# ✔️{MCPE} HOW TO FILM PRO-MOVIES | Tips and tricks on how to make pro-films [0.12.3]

Let's run it back.
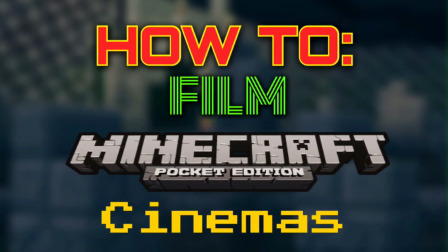(0:09)
Hey guys, welcome to Adventure Gaming HQ, and today I'm going to be teaching you guys how to film Minecraft Pocket Edition cinemas.
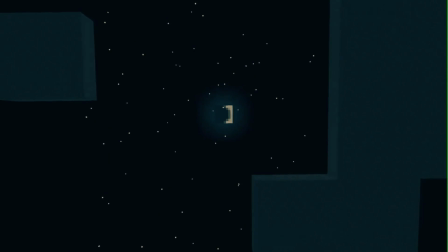(0:16)
Now in this video, I'm going to be showing you guys shots from my own Minecraft cinema called Down with the Dead.
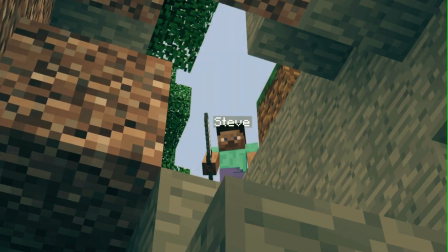(0:24)
He goes on an adventure and finds a cave. After looking through it, he finds a dog.
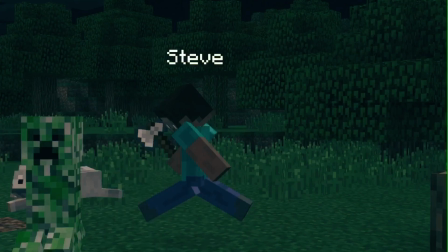(0:30)
He becomes friends with the dog, but the dog dies.
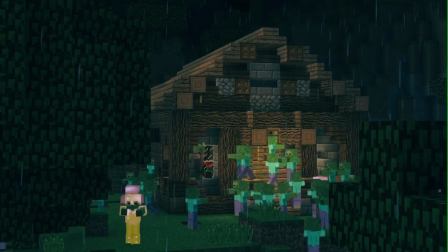(0:33)
At the dog's funeral, zombies appear and he's forced to run into his house and blow up his house, taking a fall with all the zombies.
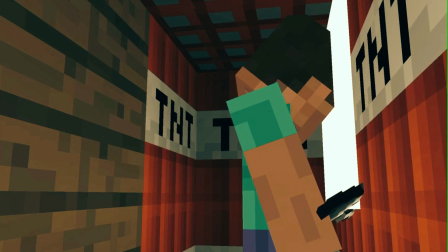(0:41)
Hence the name Down with the Dead. You can watch my cinema if you want to.
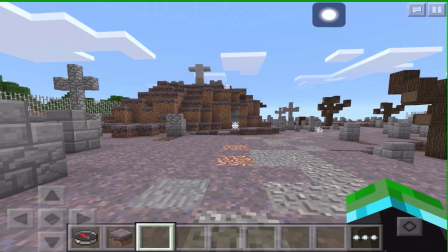(0:46)
The link is in the description. In this video, I'm going to be teaching you guys how to execute some of the shots inside my cinema.
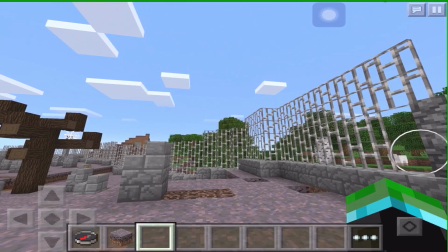(0:52)
I'm also going to teach you how to change your settings so you can actually film your screen.
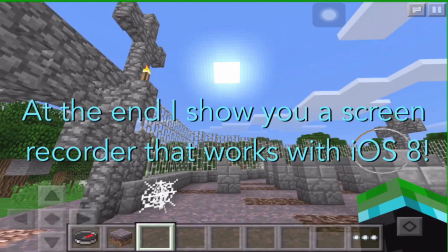(0:57)
And at the very end, I'm going to show you some of the applications used to edit and film your cinema.
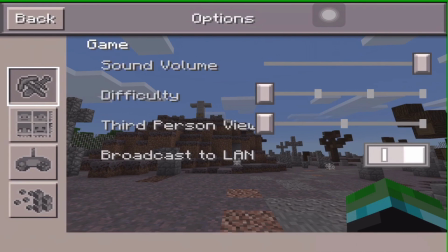(1:03)
So first of all, let's change around some of our settings. Go into your options, then go to the very bottom selection.
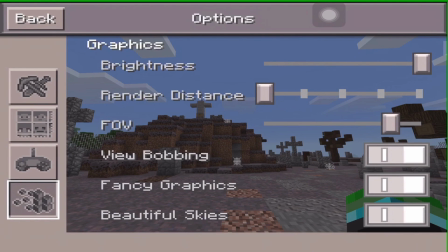(1:10)
First off, you may want to change your render distance all the way down so there's no lag.
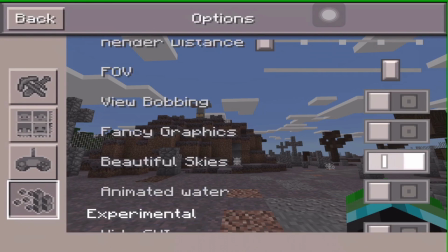(1:14)
Next off, you want to turn off view bobbing so there's no shaking, and also turn off your fancy graphics also to turn down the lag.
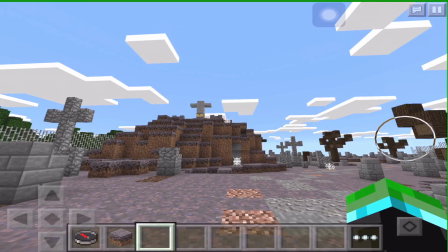(1:22)
Next up, as you can see right now, we have our GUI on.
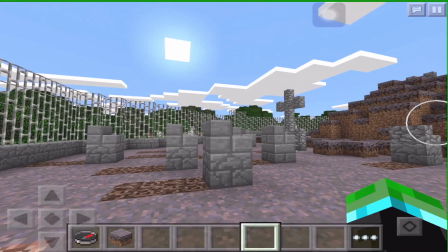(1:25)
That is the hotbar and the buttons and the pause button and the crouch button.
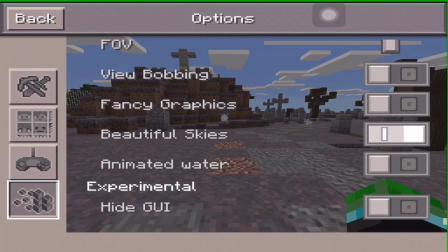(1:31)
Everything will come invisible once you turn on hide GUI, so it looks like it's a camera now, as you can see.
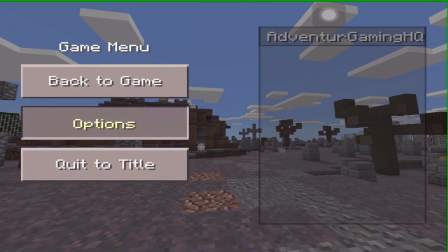(1:37)
And if your screen starts flickering, go ahead and go into your settings and turn on animated water.
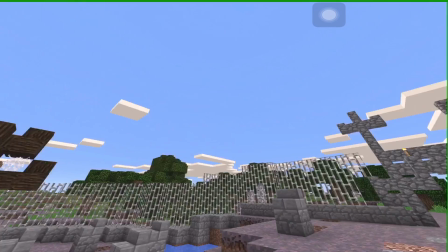(1:44)
Here's where the real cinematic magic comes in. As you can see right now, my screen does not look cinematic.
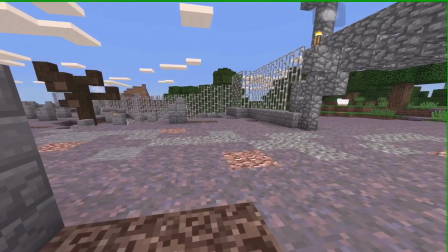(1:49)
It looks kind of like just all the buttons are missing. Here's how to make it look cinematic.
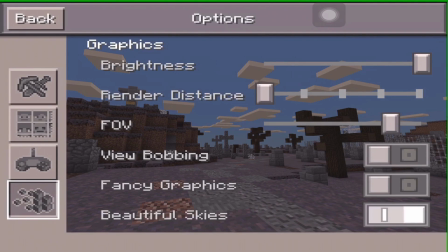(1:53)
Go into your settings and then turn all the way down FOV, or turn it almost all the way down.
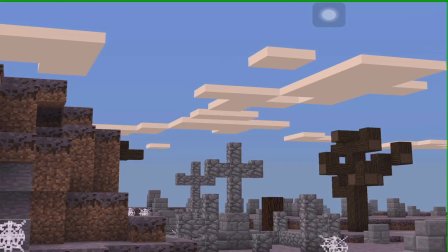(1:59)
Just turn it down a lot and it will look like a cinema, as you can see now.
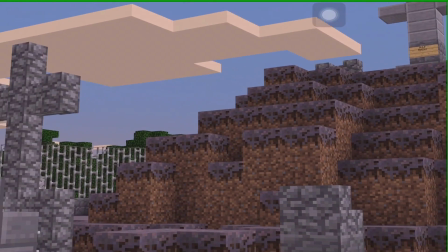(2:05)
Just look at it. Look at it. Some quick tips.
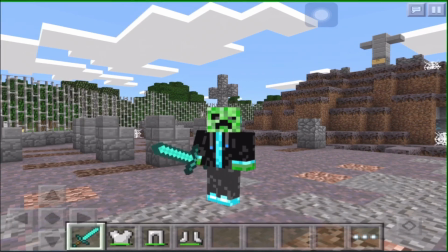(2:10)
First of all, you may want to have a sword out when you're filming so you don't accidentally break things. You'll also obviously need someone to film.
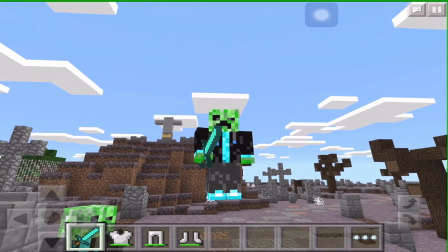(2:17)
And remember, you don't need to be inside survival. You can be in creative.
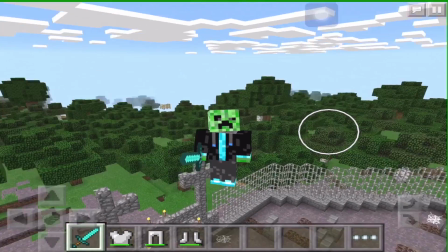(2:21)
No one will know. Also, being in creative allows you to fly up and get really cool shots.
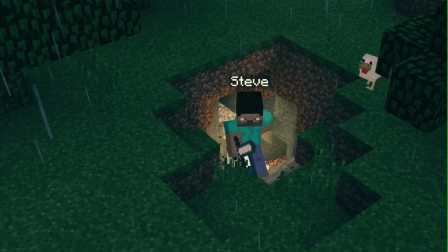(2:26)
Now, let's get into some scenes. Let's start off with these shots. As you can see, the camera is slowly moving to the right or the left.
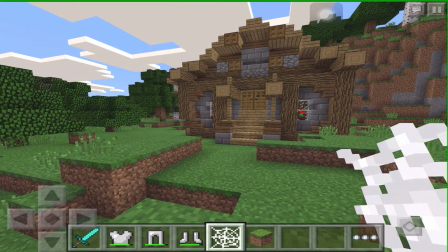(2:34)
This gives still shots a motion. That means instead of just sitting there, you're actually moving the camera a little bit so it looks a little bit cinematic.
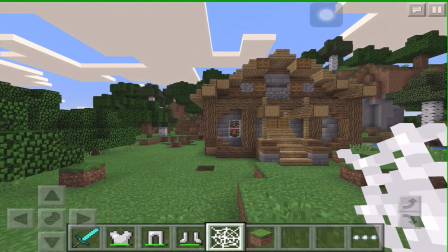(2:43)
This is a really good effect for any still image. So to do this, find a place that you want to make your still shot.
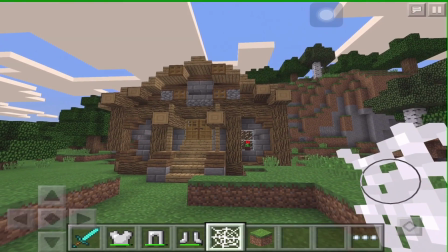(2:50)
Make sure you have lots of room to do your still shot.
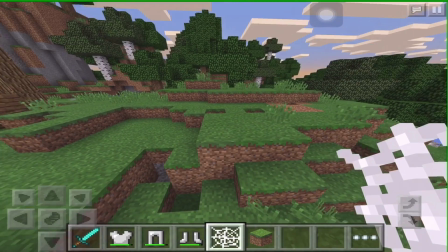(2:53)
That means you can move to side for a very long time before stopping, just in case you run out of time.
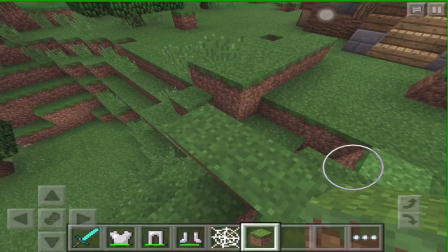(3:00)
So here you can see I'm extending the floor so I have some space to move.
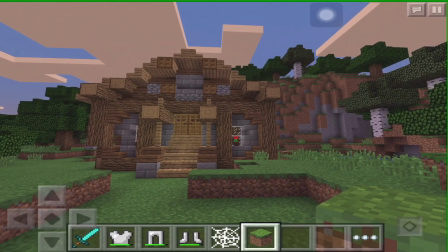(3:04)
Now you might just be thinking that I'm just crouching, but as you can see right now, I don't move slow enough.
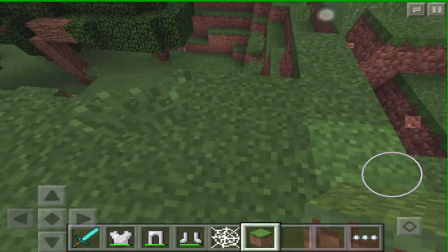(3:10)
What you really need to do is place down cobwebs and then get inside of it and then crouch while you're inside the cobwebs and move.
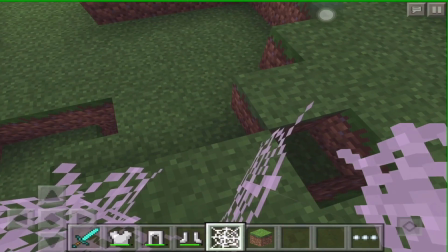(3:17)
It makes you extremely slow, but makes that really beautiful cinematic look.
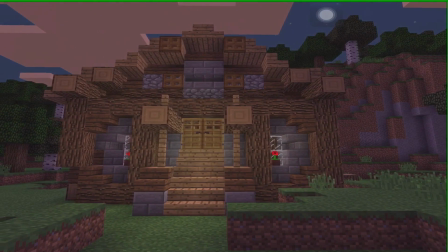(3:23)
If I were to do it, this is what that would look like. Really cool, huh? Next up, we have this look.
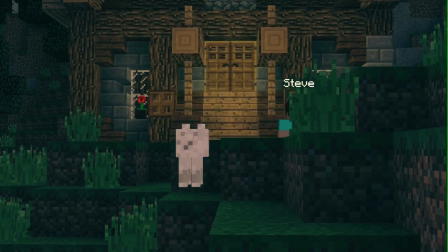(3:29)
This looks exactly like what we just did, except going downward.
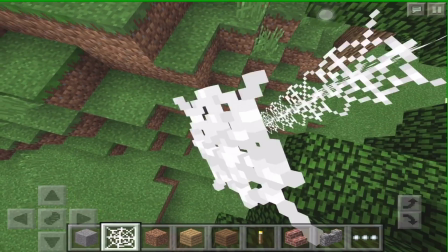(3:32)
To do this, find a place you want to do it, then build a tower of cobwebs all the way up from the ground to the sky.
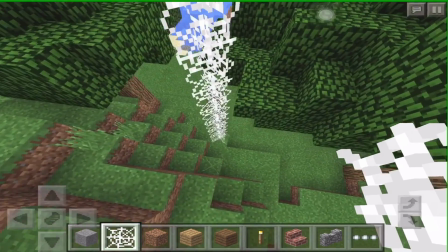(3:38)
Now just get in it and go down.
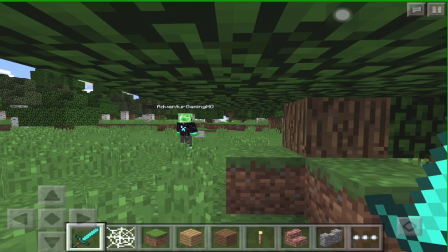(3:43)
Now we have this running scene. To do this, find a place you want to do it and then test it out with your runner.
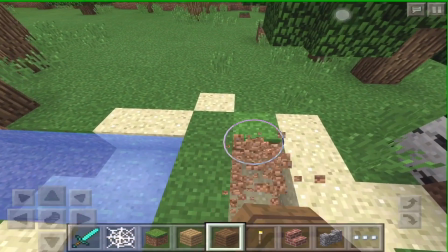(3:50)
Now dig a horizontal line from where you're going to be filming. Get in it and follow the guy while he's sprinting next to you.
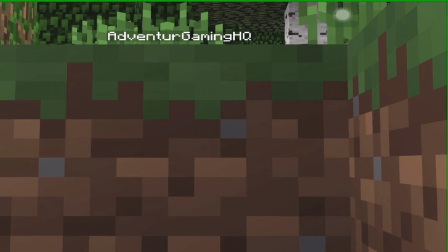(3:57)
Now I just failed it because I just filmed this with myself, so it was kind of hard to do two devices at once.
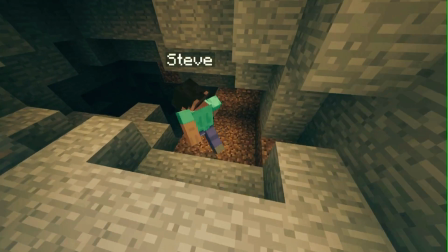(4:04)
Now the scene where Steve runs down the cave.